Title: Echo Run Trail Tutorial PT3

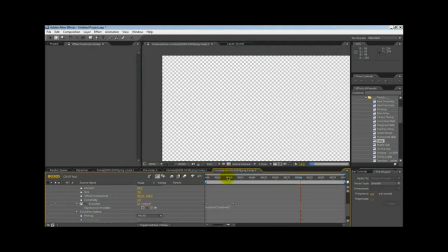Now what I did was, let me go back to it. What I like to do for my trails, rather than like leave it plain or use those presets and all that other junk,
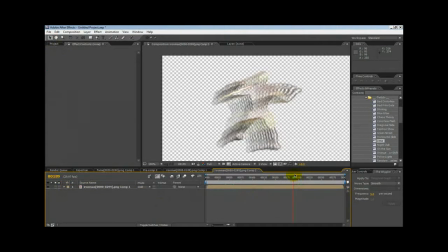I like to add a CC. It does take a little bit longer to render, but what I like to do is, let me go ahead and close this.
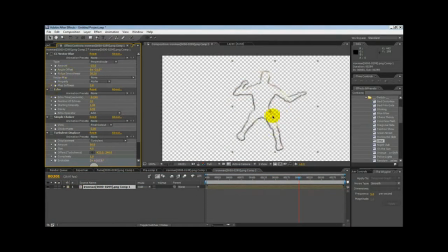I like to add a CC vector blur before my echo. And what I want it to look like is pretty much this.
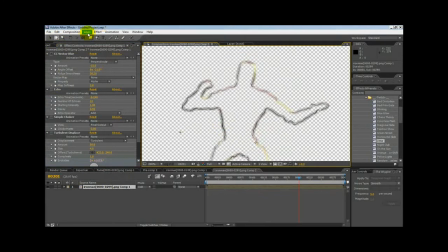Here's your outline. Let's just leave it like that, I guess.
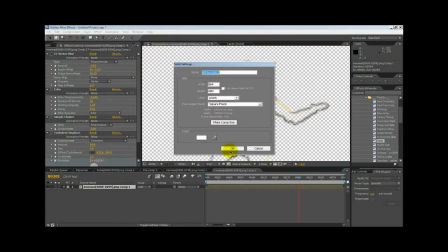Let me go ahead and throw a solid on there just so we can see, I guess.
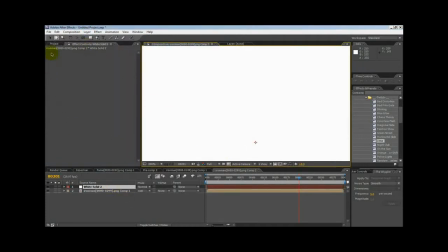We'll try a white one, see how that looks. Just want you to be able to see this really good. Okay, white's not working very good for us.
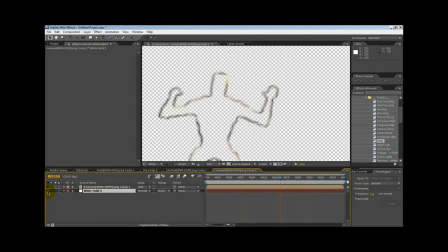We'll just have to leave it the color it is for now, I guess, because white's overdoing it. All right, anyways, just look at it like this. You see how I have, let me turn, that's what I'll do, I'll turn my vector blur, I'll go zoom in.
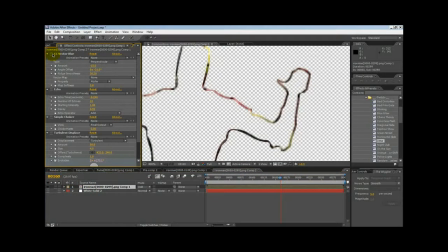Okay, you have your standard outline here. What I like to do is set my vector blur to perpendicular and just change the amount, angle, and set it to property to alpha. You want to change all these settings in here until you get something similar to this.
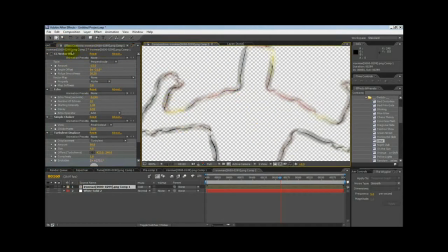You want like a line in the middle and then a ripply looking outline around it. Basically, you're distorting the line. You don't want a solid square line like this. You want to kind of pull it up. Right now my mount's set to 20.
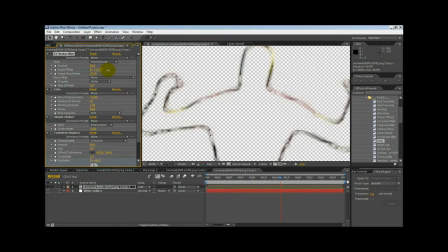And it kind of like twists the blur around. It makes the blur kind of twisted in a way. You know, you're blurring it out plus twisting it, which leaves for a really nice looking effect on your trails.
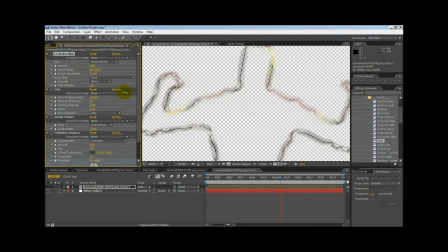It just makes it look more gaseous, you know. It gives it a gassier look, I guess, because it like makes little bubbles all the way around your outline. So, you know, you just play with the settings basically until you get something that looks similar to what I got. Map softness, just turn it up.
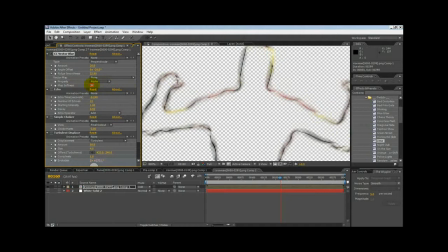You know, you just want to make sure you get that gaseous look to it, you know, thin outline like that. And it'll be a little bit fainter, so you got to be careful. You don't want to make it too faint.
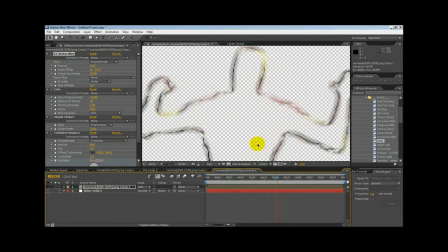You just want to, you know, just get it to where you have that blurriness on the outside, plus the solid outline in the middle. And then, of course, after the echo, because then you'll add your echo to it,
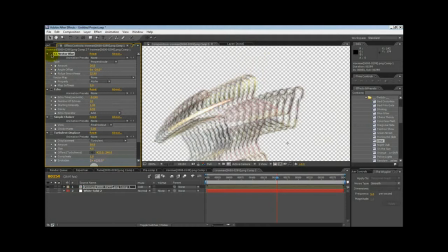after the echo, you're going to want to, here's the CC vector blur off, right? See how it's all solid and everything? Doesn't look very good. And we turn it back on, it just gives it, you know, a much better look. Especially when you go to, it works wonders on displacement. It just makes the displacement look gassy.
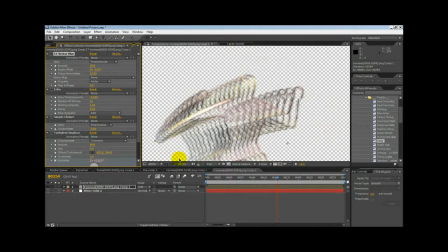That's what gives it the gaseous look. When I do that, I use CC vector blur before the echo, not after, because it messes the echo, or it'll do it to the whole trail. Now, you'll also want to do a turbulent displace after the echo,
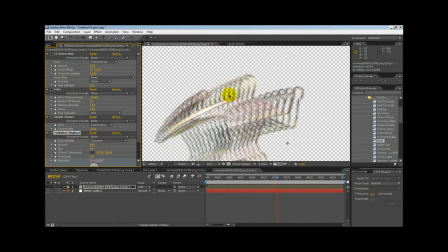because that'll like ripple the, make the whole outline, the whole trail wiggly. And it'll wiggle all the edges around. So see, I added that and it makes it wiggly. And I added, all I do for that is just turn the amount up to 50 or so, you know, something,
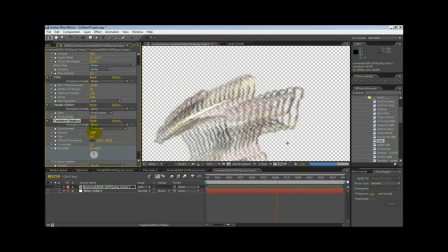whatever you need for your specific trail. It will be a little slow, you know, but it is worth it because it does make a much better look to it to do all this stuff. Especially the CC vector, anything you add before an echo slows the computer down. So you have to watch that, but, you know, it is worth it.